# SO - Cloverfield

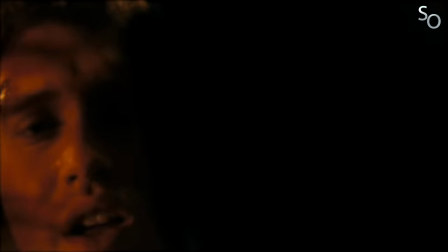En se débarrassant de la caméra objective habituelle, lui préférant une caméra bien réelle et tenue par un des personnages,
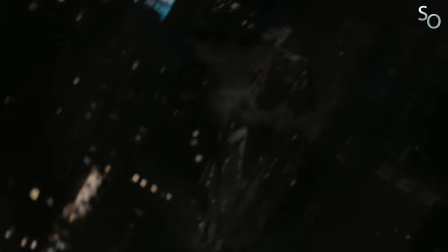on fait alors une croix sur l'artifice cinématographique, ce qui participe à crédibiliser les images qui défilent sous nos yeux. C'est un processus inconscient, parce qu'il n'y a pas de montage, l'homme ou la femme qui tient la caméra.
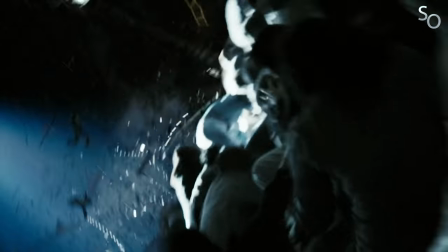Et ce point de vue nous permet donc de vivre la situation comme si on y était, car là où un film classique nous en offrirait plusieurs, ici on est condamné à n'en suivre qu'un, et malgré quelques coupes inévitables, l'impression que l'action se déroule en temps réel est bien présente. Tous ces éléments viennent donc enfoncer le clou quant à la sensation d'immersion.
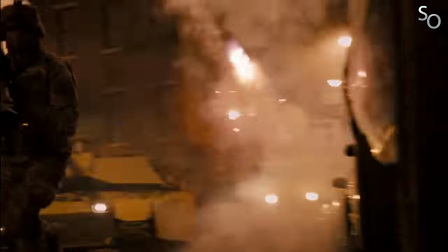Bref, s'il y a bien une économie de moyens inhérente au format, celle-ci joue en la faveur du film. Cloverfield dans un format plus classique aurait en effet été bien plus oubliable et beaucoup moins percutant.
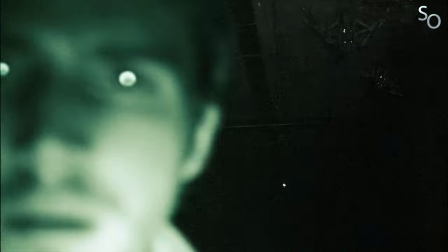C'est un film viscéral qui fonctionne comme un cauchemar, et malgré le côté parfois grand spectacle, on a souvent l'impression de se trouver face à un film d'horreur.
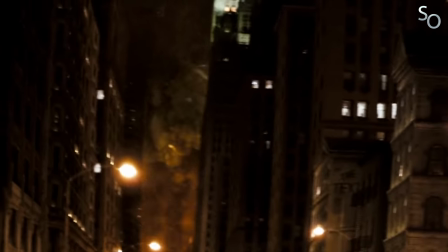En effet, Reeves ménage son suspense, et les premières apparitions du monstre ne le révéleront pas dans sa totalité, laissant l'imagination du public faire son travail. Le long plan final du monstre permettant d'en avoir un aperçu détaillé fut ajouté au dernier moment.
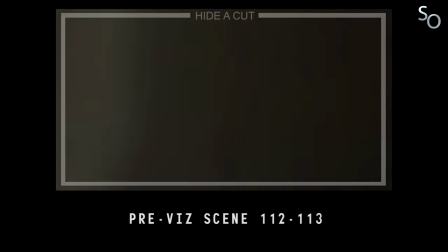En effet, à la base, la scène était censée se dérouler très rapidement, ne permettant d'apercevoir la créature que lors d'une fraction de seconde.
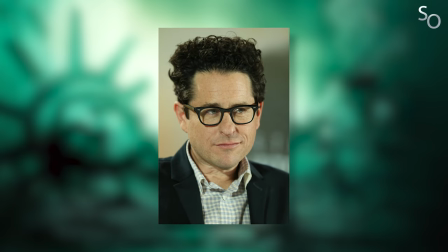Mais à la prévisualisation 3D de la séquence, Abraham se dit qu'il serait bien plus impactant de donner un véritable aperçu de la créature.
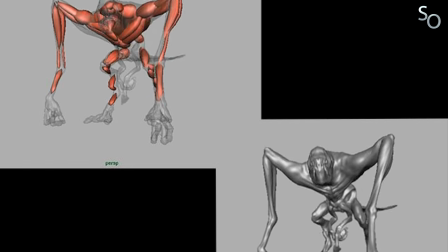Sauf que quand l'équipe de Tippett Studio a appris ça, elle a un peu paniqué. Le problème étant qu'ils n'avaient pas sous la main un modèle 3D de la créature qui soit assez détaillé pour être vu d'aussi près.
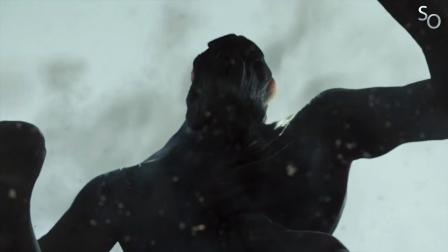Matrix leur demanda donc de jouer avec toutes les imperfections formelles de la caméra à l'épaule, et de s'en servir comme cache-misère. La créature ne peut pas être moche si c'est l'image elle-même qui est moche.
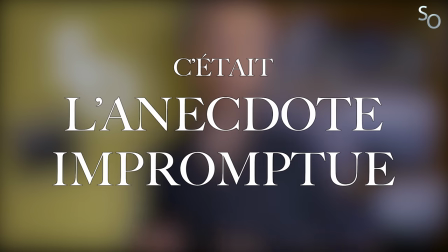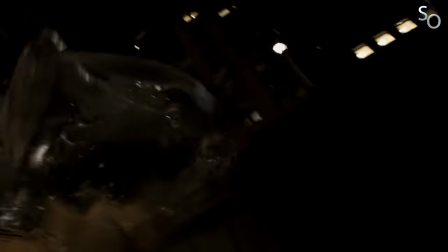Face à cette créature gigantesque, les personnages paraissent bien impuissants.
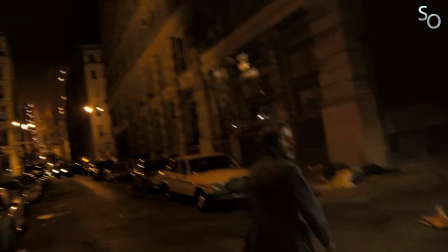Et à force de les voir évoluer dans cet environnement d'où pourrait surgir la menace à n'importe quel coin de rue, la ville prend vite des allures de labyrinthe, le monstre faisant bien évidemment office de Minotaur.
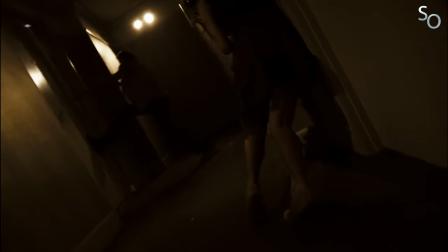Et les personnages, ce seraient les rats perdus dans le labyrinthe. Rob et sa bande n'ont rien d'héroïques. Ce sont juste des gens lambda qui font face à une situation qui les dépasse, et sur laquelle ils n'ont aucune emprise.
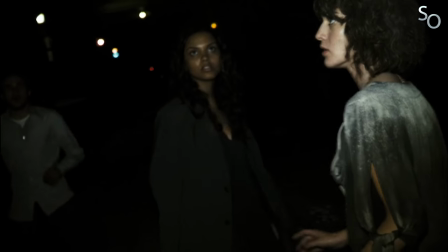On ressent donc constamment leur impuissance. Ce ne sont pas des héros, juste des victimes en devenir.
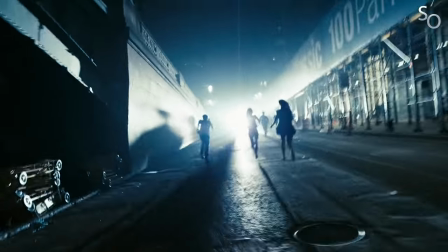Concernant le traitement des personnages, même si le film se veut plus viscéral qu'émotionnel, l'histoire n'est en finale rien de plus qu'une succession de péripéties, ces derniers s'avèrent pourtant assez attachants,
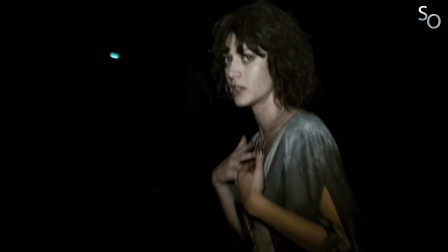et le naturel des acteurs est bien sûr pour beaucoup, leurs interactions paraissant bien souvent spontanées.
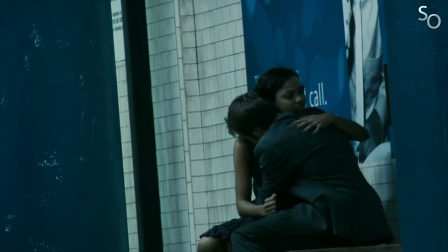Leur authenticité fait qu'on se met sans mal à leur place, et qu'il n'est par conséquent pas rare de ressentir de l'empathie pour eux dans les moments les plus dramatiques.
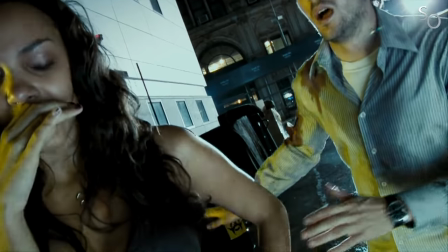Ainsi, même si Cloverfield n'est clairement pas un drame humain, le film ne perd pas dû à ses personnages pour autant, et ses derniers ne sont pas réduits à des coquilles vides sans personnalité.
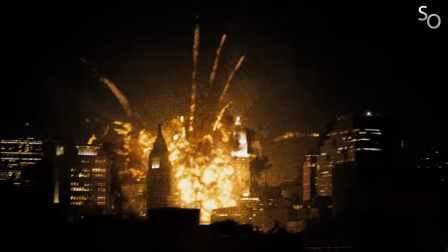Il reste le moteur de l'histoire. Car Cloverfield, au-delà de son aspect spectaculaire, c'est avant tout l'histoire de Rob, qui, plongé dans une situation apocalyptique,
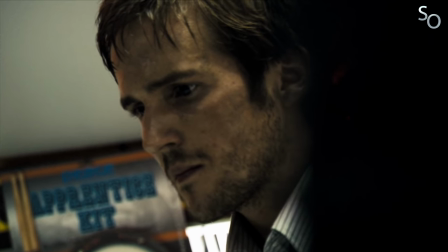revoit l'ordre de ses priorités et choisit de se battre pour la seule chose qui compte réellement pour lui. En l'occurrence, Bess.
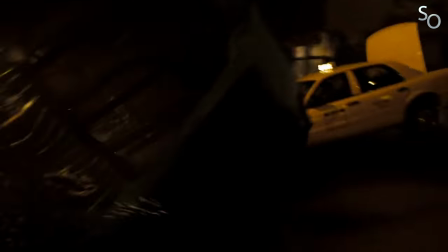Entre deux rencontres avec un monstre géant, il y a donc une petite leçon de vie mine de rien. Et c'est ce qui caractérise Cloverfield selon moi, son jeu sur les contrastes.
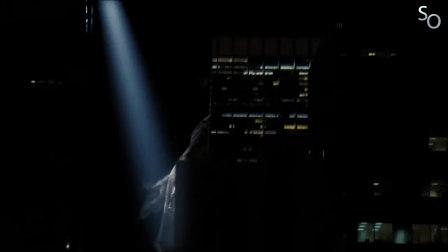Il est entièrement basé sur cette dissonance entre le spectaculaire et l'intime. Un monstre détruit la ville, qui devient petit à petit une zone de guerre, des gens meurent, mais Rob veut simplement retrouver la femme qu'il aime.
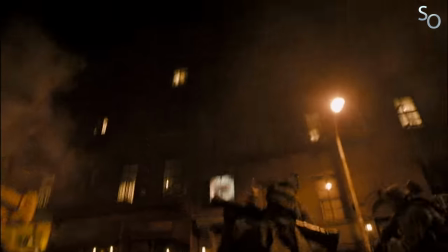Il ne s'agit pas de sauver le monde ou de tuer le monstre, tout ça est au second plan. L'enjeu est en réalité à très petite échelle comparé à ce qui se joue dans les rues de la ville.
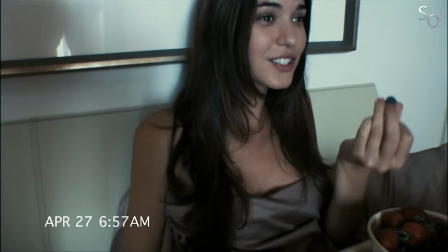Et c'est cette différence d'échelle qui est au cœur du film.
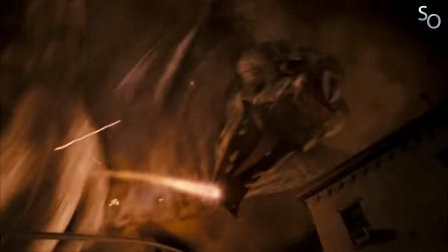On la retrouve partout, que ce soit dans la petitesse des personnages face au gigantisme de la créature, ou tout simplement dans le choix de mise en scène, le monstre hollywoodien filmé avec une caméra amateur. C'est donc assez intéressant de constater que Reeves, Abrams et Goddard en poussa à fond le côté disparate de leur concept.
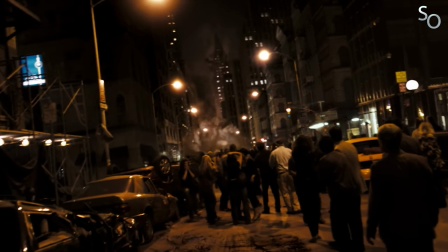Au-delà de ces jeux d'échelle, Cloverfield se veut également le refait des anxiétés de son époque.
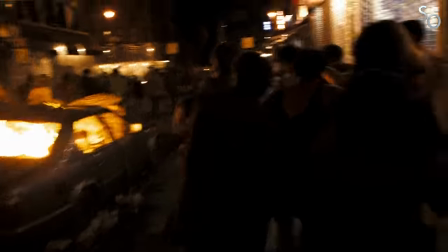Là où le Godzilla de 1954 représentait la menace atomique, difficile de ne pas voir en Cloverfield une représentation des peurs d'une Amérique encore traumatisée par le 11 septembre.
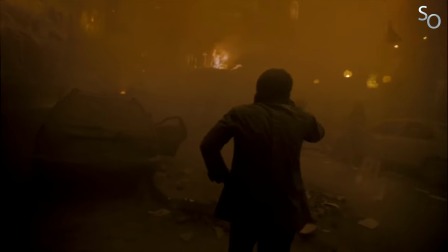Dans sa forme, le film fait clairement référence au reportage vidéo des témoins du drame, ce dans une volonté purement cathartique. Le film dispose donc de plusieurs niveaux de lecture, ce qui est toujours bienvenu.
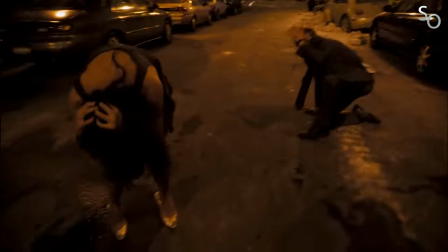Mise en scène millimétrée, travail sonore incroyable qui participe aussi énormément à l'immersion, casting impliqué et scénarios parfaitement équilibrés entre horreur et humanité,
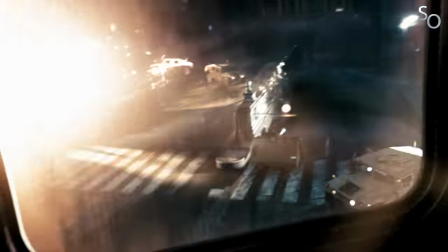bref, Cloverfield est riche en qualité, et réussit généralement ce qu'il entreprend.
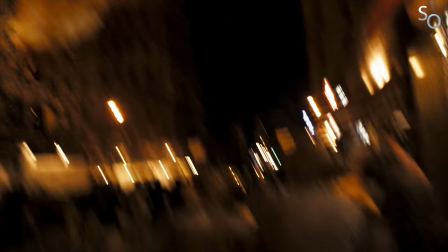Si je pourrais faire la fine bouche par rapport à quelques plans à effet visuel qui manquent parfois de finition, ce serait pas franchement constructif tant le travail accompli reste globalement impressionnant. Vous pourriez le deviner, vous, que ça a été tourné sur fond vert, ça ? Ceci dit, il n'a pas forcément réussi tout ce qu'il a entrepris.
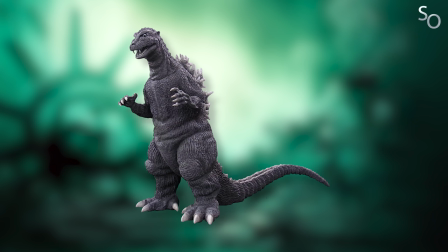Et oui, parce qu'il faut pas oublier qu'à la base, la volonté d'Abraham, c'était de créer un monstre aussi iconique que Godzilla.
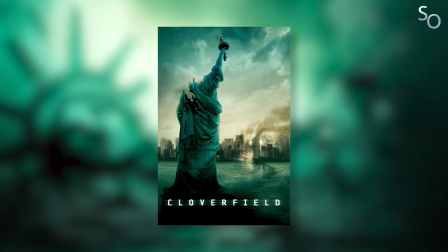Et autant le film a bien marché et dispose encore aujourd'hui d'une réputation solide, autant le monstre, lui, bah, on l'a un peu oublié.
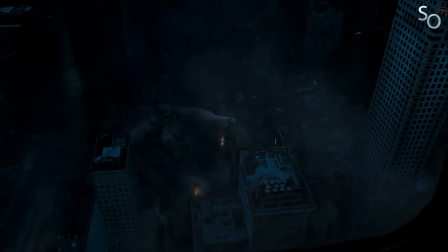Malgré un design réussi tant d'un point de vue visuel que sonore, il n'aura clairement pas autant marqué les esprits qu'un Godzilla.
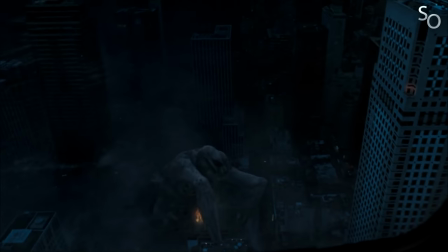On ne peut donc pas dire que la mission est accomplie à ce niveau-là.